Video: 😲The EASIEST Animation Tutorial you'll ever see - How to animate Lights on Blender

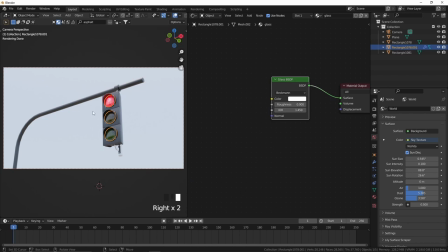So by changing some materials and change a little bit of the lighting behind our stuff, we're gonna have this result. It's more than good enough for our example. And now let's prepare it to render, because I know you need to render this thing to have an animation in your computer.
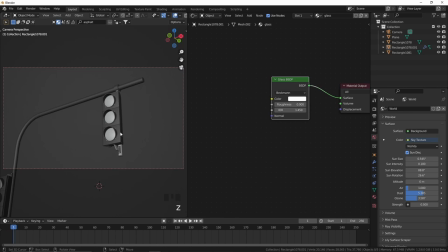So how are we gonna prepare this file for the rendering process? To do that, let's come here to the composite tab.
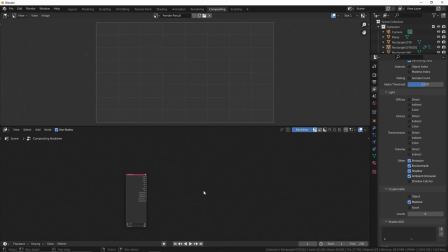I will delete all my stuff here just to not make you confused. And you just need to click here in use notes. First thing first, I will press Ctrl space bar to increase my screen.
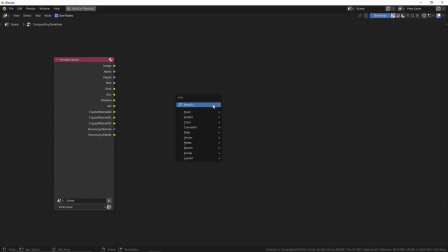And all we need to do is to add a Shift A, file output. And all we're gonna do is to press Shift A, output, file output. Let's plug the image on the file output and let's change the folder where we're gonna save this thing.
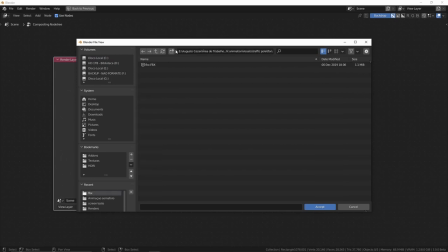So in my case, I will come here to my rendering tab. So in my case, I will come here to my animation and I will create a new rendering tutorial where I'm gonna save all the frames in my animation.
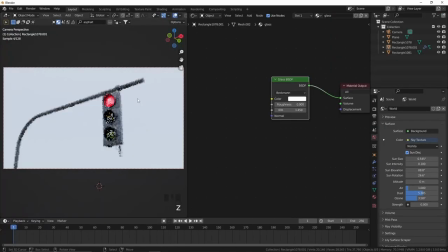I've been using Cycles X, which is more than enough for my case because it's really fast. Coming here to my rendering section, I will come here to sampling, and besides use the samples, I will use the time limit. In my case, I will use 15 seconds for each frame.
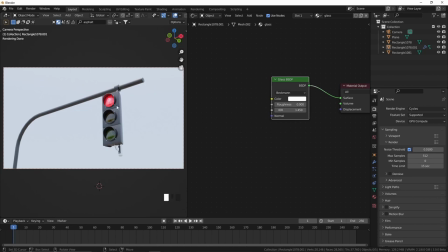I won't turn on the denoise in my case because a little bit of noise in this scene will be interesting for the final shot. And here in the advanced section, you need to turn on this button here, the Use Animated Seed.
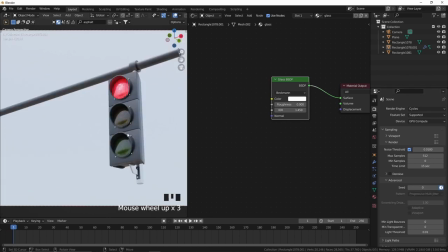This will allow Blender to create a random seed for each shot, so the noise for each frame will be different.
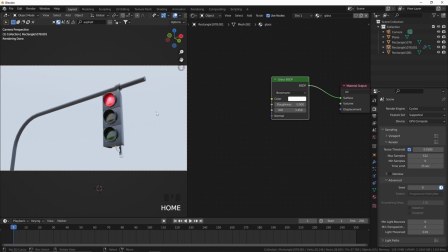And this effect will allow us to have a more compelling shot in the end of our rendering process, okay? So turn it on, it's really important. In your computer, the configuration can be different,
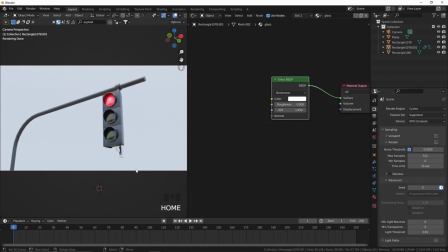so try it on your computer as less time as you need to have a clear shot and put this time here on the time limit, because each frame will take exactly that time to rendering. So test on your computer how long will be necessary to have a clean shot,
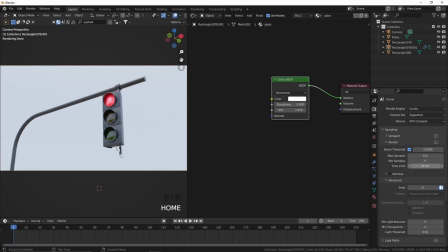and then you can just put how much seconds you want here or how much minutes you need. In my case, I'll put 15 seconds because for my RTX 2070, will be good enough. And then you can just come here to render and click here in render animation.
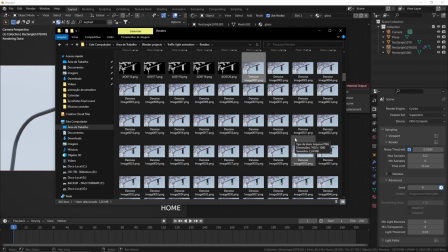Just to save a little bit of time, I will use the image sequence that I saved from my older file in this part of the tutorial.
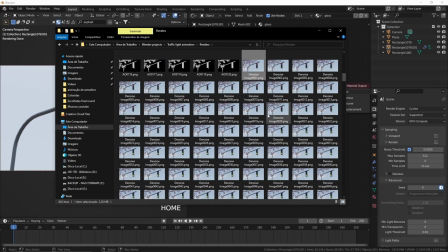So in my case, the only thing that is different from yours is that I'm using an animated tree from the vegetation add-on. So just to add more things in my scene going on,
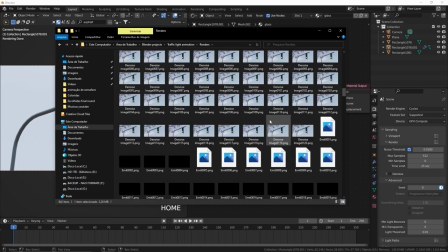I will put that image sequence on Blender right now to make our final shot.
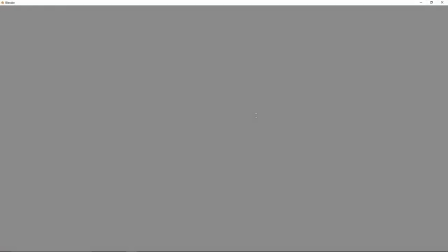To do that, all we need to do is to open a new instance of Blender.
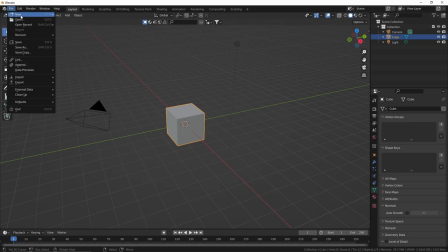But besides to use the 3D modeling stuff, we're gonna come here to File, New, and you're gonna select the Video Editing preset.
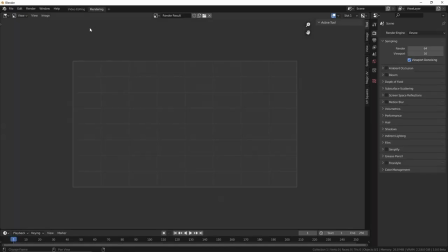This will give us a video editing stuff and a rendering stuff. So let's come here to this sequence stuff.
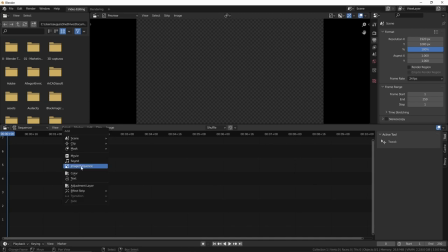Let's press Shift A and add an image sequence.
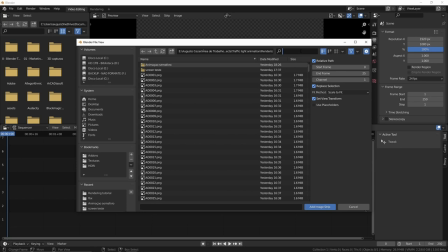The image sequence should be the same image sequence on the folder you saved your file. Okay, so all we need to do is to select everything that you have on this folder,
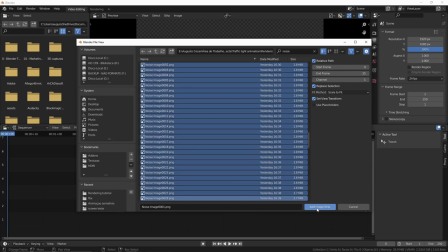the 120 frames in my case, and add a stripe here.
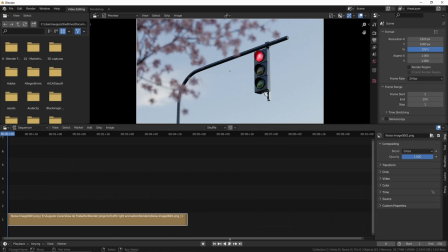You can see that the stripe will become something solid, and if you press the play button, you can see the animation working. Let's put the frame into 120, which is the exact same size of my stripe. And now what you need to do is to add more details on this animation, because now it's all muted.
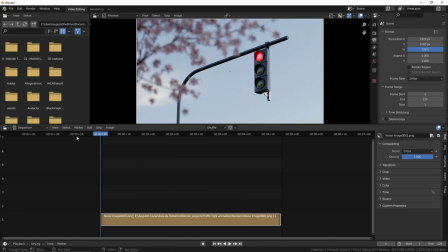So let's add some sound effects, you know, to make things pop up, to make things more alive. The first sound effect that I'm gonna add will be a sound effect of a wind. So I'll press Shift A and I'll add a sound.